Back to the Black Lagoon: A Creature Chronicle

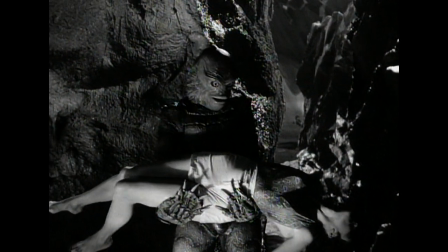[16:28]
I was carrying Julie in my arms through this cave, and she was, you know, slung over my arms with her head down. And I couldn't see where I was going, and clunk, I went wide into one of these artificial rocks. And I had no idea what happened. She started kicking, and they were yelling, cut. I can't say I was truly injured, but it gave me a bit of a start. First of all, I'm freezing cold, trying not to have goosebumps.
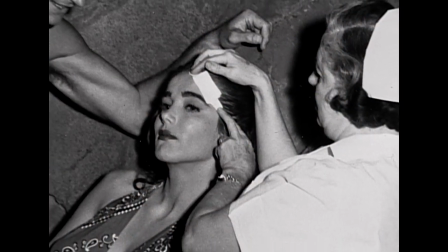[16:53]
There's a famous picture that appeared in the newspaper of Dick Carlson, Dick Sanning, myself, Jack Arnold, and a nurse patching her up. We took a couple of hours off, and Julie was ready to go again, you know, put a little makeup on us.
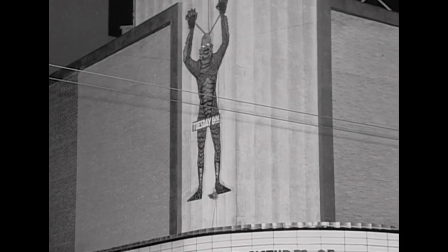[17:09]
But she was a very professional lady. When Creature from the Black Lagoon was released in 1954, even the most diehard classic monster fans were impressed. I didn't know what the creature was. I mean, I saw pictures of it. It looked like a neat monster guy. But I had no idea what I was really going to see.
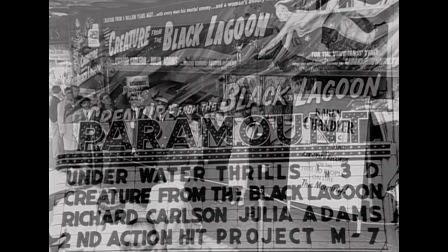[17:25]
And when I went to see the creature, it was the days you could stay in the theater all day. I think I stayed there and saw it four times in a row.
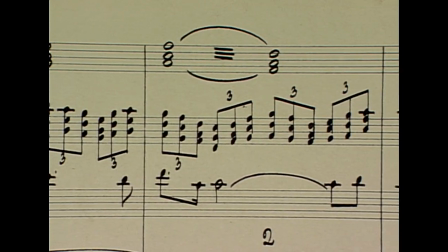[17:32]
Creature's highly dramatic musical score contributed materially to the film's success.
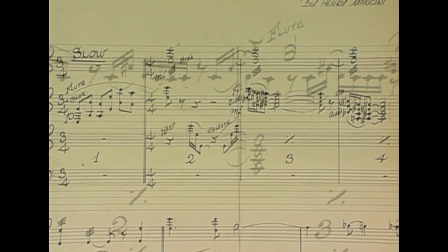[17:37]
In addition to library themes, original music was provided by three composers, Henry Mancini, Hans J. Salter, and Hermann Stein. Science fiction films have a requirement that romances don't have and crime melodramas don't have, and that is that you have to kind of get suckered into believing that these ridiculous events can actually be taking place.
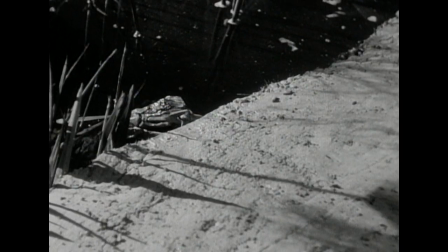[18:00]
There is no link between man and fish, but you watch Creature from the Black Lagoon and you're convinced that, yes,
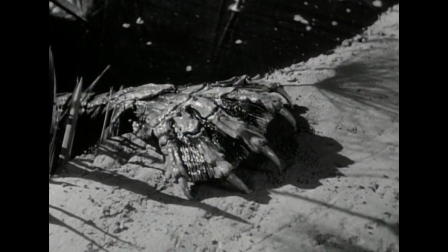[18:06]
somehow this happened, And you don't think about these things generally because the stories are well-written, but you also don't think about these things because you get emotionally involved in the pictures. And emotional involvement comes in a large part in these films due to the music.
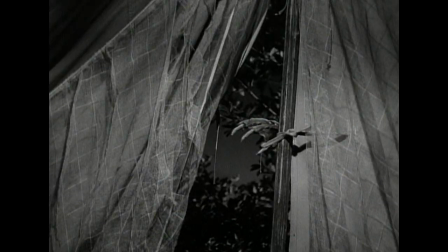One thing it has which sets it apart from most of the other pictures is it has a theme that is just beaten to death.
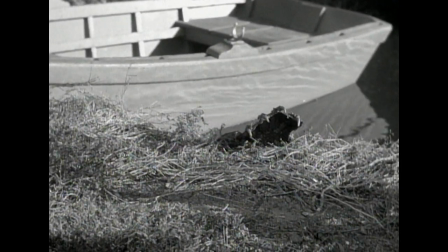You can hardly get a single view of them without the theme sounding, and I think it sounds about 130 times in the picture. The other reason why there's a lot of music in Creature from the Black Lagoon
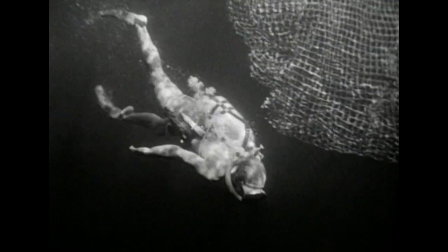[18:58]
is because there's a lot of scenes without dialogue and sound effects, and that's because a lot of the scenes take place underwater,
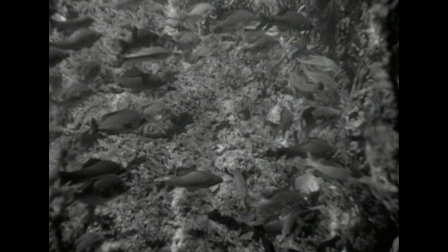[19:04]
and nobody wants to listen to bubbles for 20 minutes. So instead, we get wonderful music there.
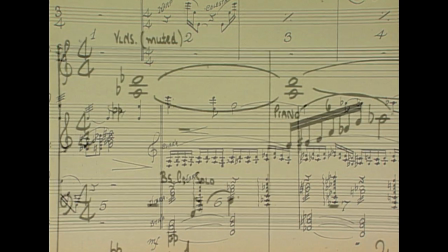[19:13]
While dramatically effective, the use of a composite score was not the preferred method of working for most composers. And the composers were against this form of scoring. This is a very primitive form of scoring, going back to really the beginning of film music in the 30s. But they were obviously told from on high, you know, you're scoring this picture and we want to hear the creature theme every time.
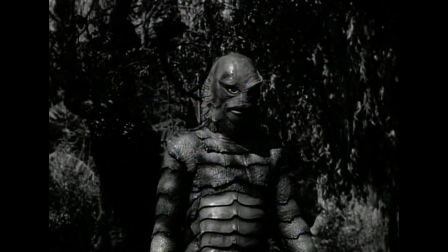[19:35]
So they no doubt grumbled a little and they did their job. And their job was to incorporate this very intrusive theme.
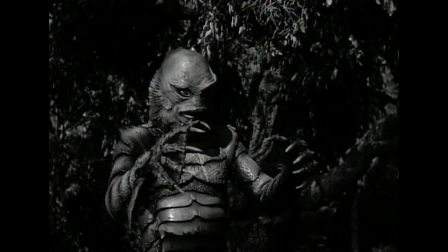[19:41]
It's not very musical. It's a very strident theme played on flutter-tongued trumpets, which really gets to your gut there.
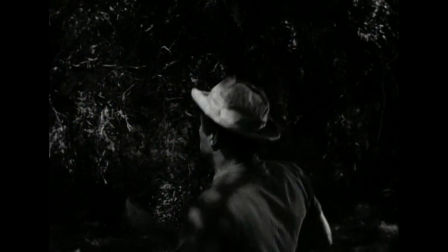[19:49]
But they had to somehow incorporate that into their music every time they saw the creature. The composers were rather typecast, even at this early stage of their careers. Henry Mancini, even at this early stage, was known to be the person who wrote light music, not light in the standpoint of not good and not complex.
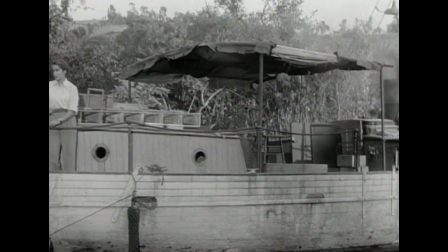[20:10]
He was a fabulous writer right from the start. But he wrote romantic melodies, he wrote playful melodies. Herman Stein was kind of a jack-of-all-trades. Herman got main titles and end titles.
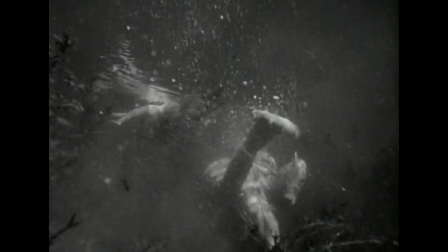[20:23]
He also got a lot of scenes that were devoid of dialogue and sound effects.
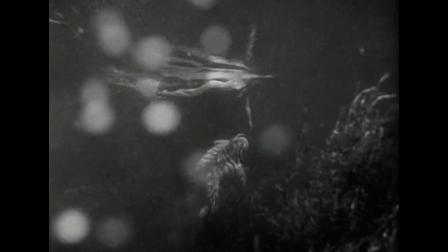[20:29]
He did the great swimming sequence with Julia Adams and the creature.